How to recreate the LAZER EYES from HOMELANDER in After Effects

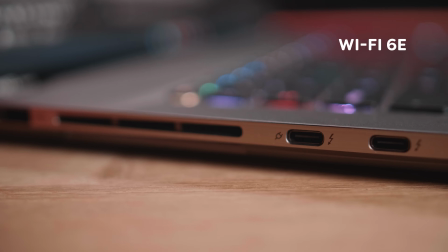Combine that with Wi-Fi 6E, a powerful 90 watt hour battery, and a special cooling system called the Vapor Chamber Cooler, it's a perfect laptop for creators, whether you're on the go or at home. If you want to know more about the MSI Creator Z17 HX Studio, check out the link in the description below. Jordy, you still with us? Okay, let's dive into the floating shot.
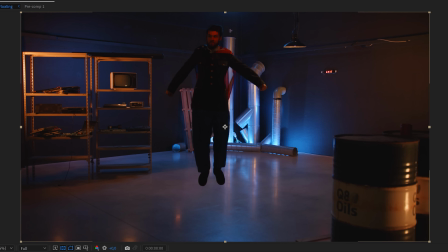Place the empty shot on the bottom. Now we single out Jordy for the entire clip, making him float and land.
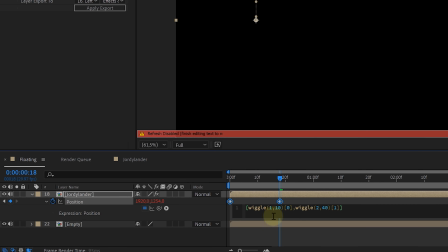I'll use the rotoscope tool. Then it's all about animating Jordy to float, and for a more random floating feeling, we can add a wiggle expression to both the X and Y values,
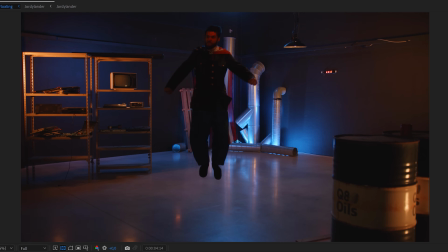giving us better control over the float effect in the vertical and horizontal direction. Once everything is set, I'll pre-compose it and add some flares to Jordy's eyes. Now you might wonder, why do the tracking afterwards? It's easier before, and you're absolutely right.
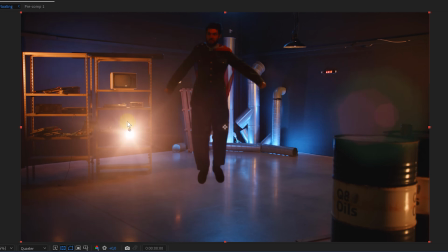But here's the thing, dynamic flares will create moving light spill over the screen, and if we do the flare stuff before the floating animation, we'll end up with static flares.
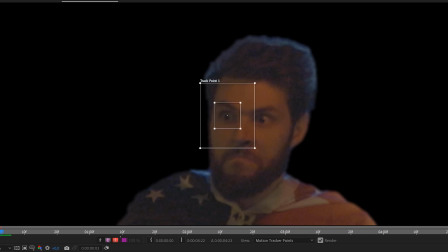So let's select the precomp and use the motion tracker to track each eye.
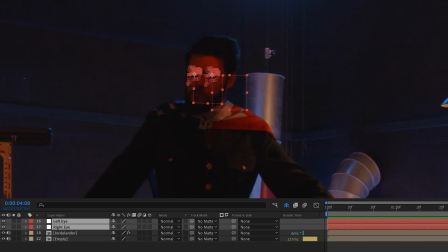Store the tracking data on separate null objects, and voila, we'll use these to link our flares to. Now we have three options for the flares. Option 1, a stock clip, but it might look a bit static.
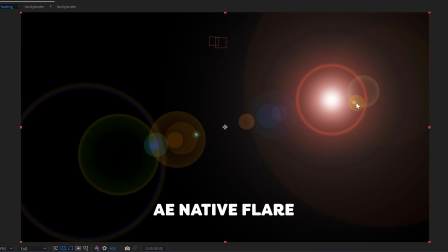Option 2, After Effects or native lens flare, decent, but I prefer option 3.
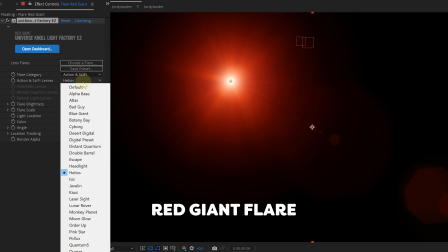We'll use a flare plugin from Red Giant. These flares look amazing and are highly customizable. Now the principle of linking the flare effects is exactly the same for both.
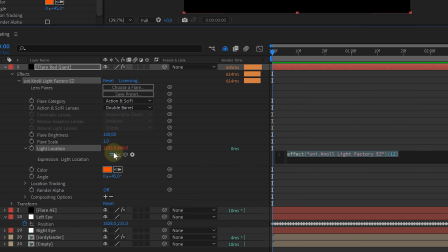The trick is to link the flare center or the light location to the position of the null object, and that's it.
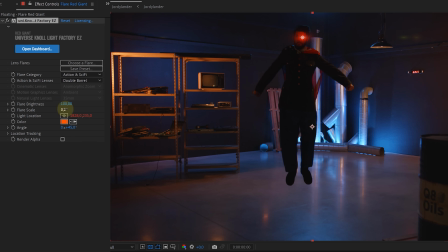Customize the flare to fit the eyes and your style, and boom, we are done. Jordy's floating with his eyes shining bright red.
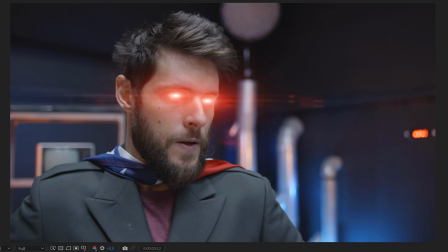Now let's make him shoot some lasers. And this we demonstrate on the close-up shot. I'll add flares to the eyes like we did before, but let's add a little bit extra.
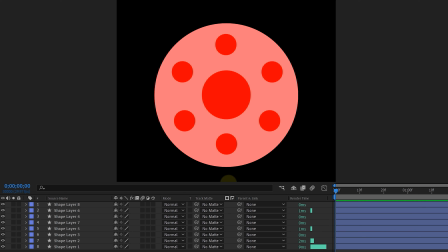I noticed Homelander had these cool dots in his eyes when shooting lasers, so I'll create custom pupils with shape layers and drag them to Jordy's pupils.
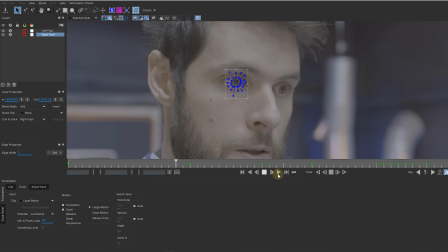This time I'm using the Mocha AE effect for precise tracking, and again storing all that data to a null object.
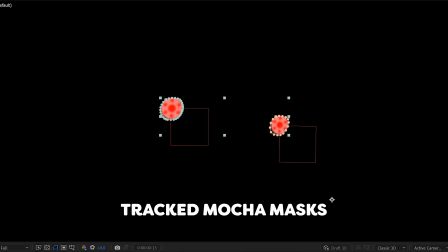With the Mocha effect, I can also use the tracking data for creating masks, which makes it super easy to composite the new pupil inside the eye.
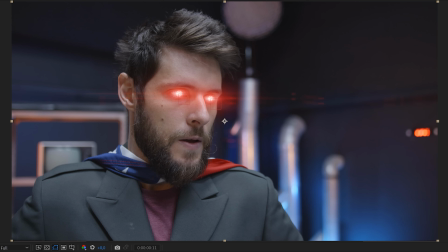Then I'll add a glow and adjust the blending mode to screen. Okay, now for the lasers.
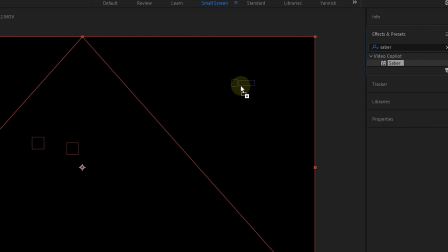We'll need the free Saber plugin from Video Copilot, and we can simply drag it onto a solid layer and set the blending mode to screen or add.
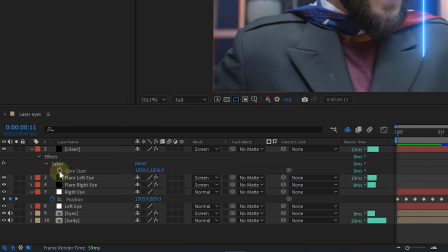Of course, I want the lasers to start from the eyes and shoot off frame. So I'll link or parent the core start property to the null object's eye tracking data.
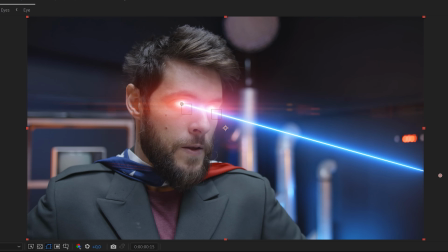The core end property is animated to make the laser shoot off screen.
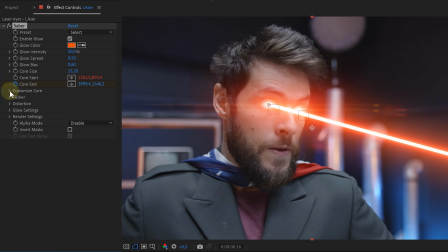For the look, I'm increasing the core size to make the lasers bigger, and to give them more depth, we'll increase the end size but lower the start size. So the laser is smaller at the start and thicker when it gets closer. Lastly, we'll fine-tune the look with adjustments to the noise, wind, and so on. Ugh, I'm getting too old for this jam. What's this in my ear? It's goo. Not goo. My brains are fried. Here, Jordy, you can take this. It's recovery V. Oh, recovery V. That's just what I need. Hey, this is better. Thanks, Janik. Thanks. Nice.
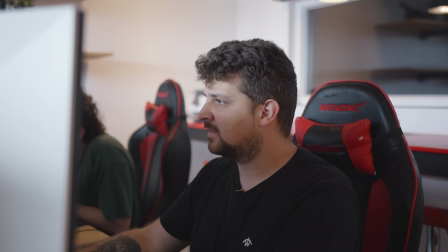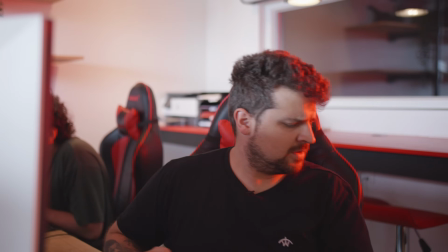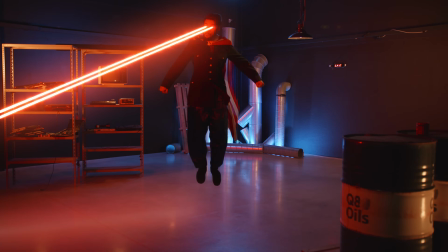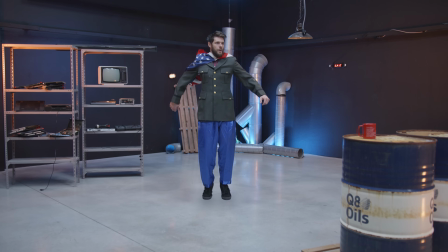Jordy, what are you doing? Nothing, Janik.
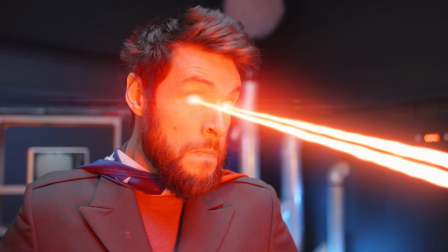I'm just heating up my coffee. May I? You got some milk with that, Janik? Ooh, that's hot.
That's how you unleash your inner Homelander with some cool VFX tricks.
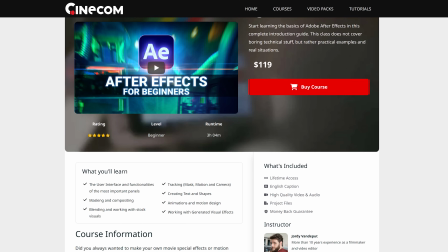If I went a bit too fast, don't worry. Check out my After Effects beginner course for an in-depth understanding and level up your VFX skills. Thanks for watching. Thank you, MSI, for the support. And as always, stay creative.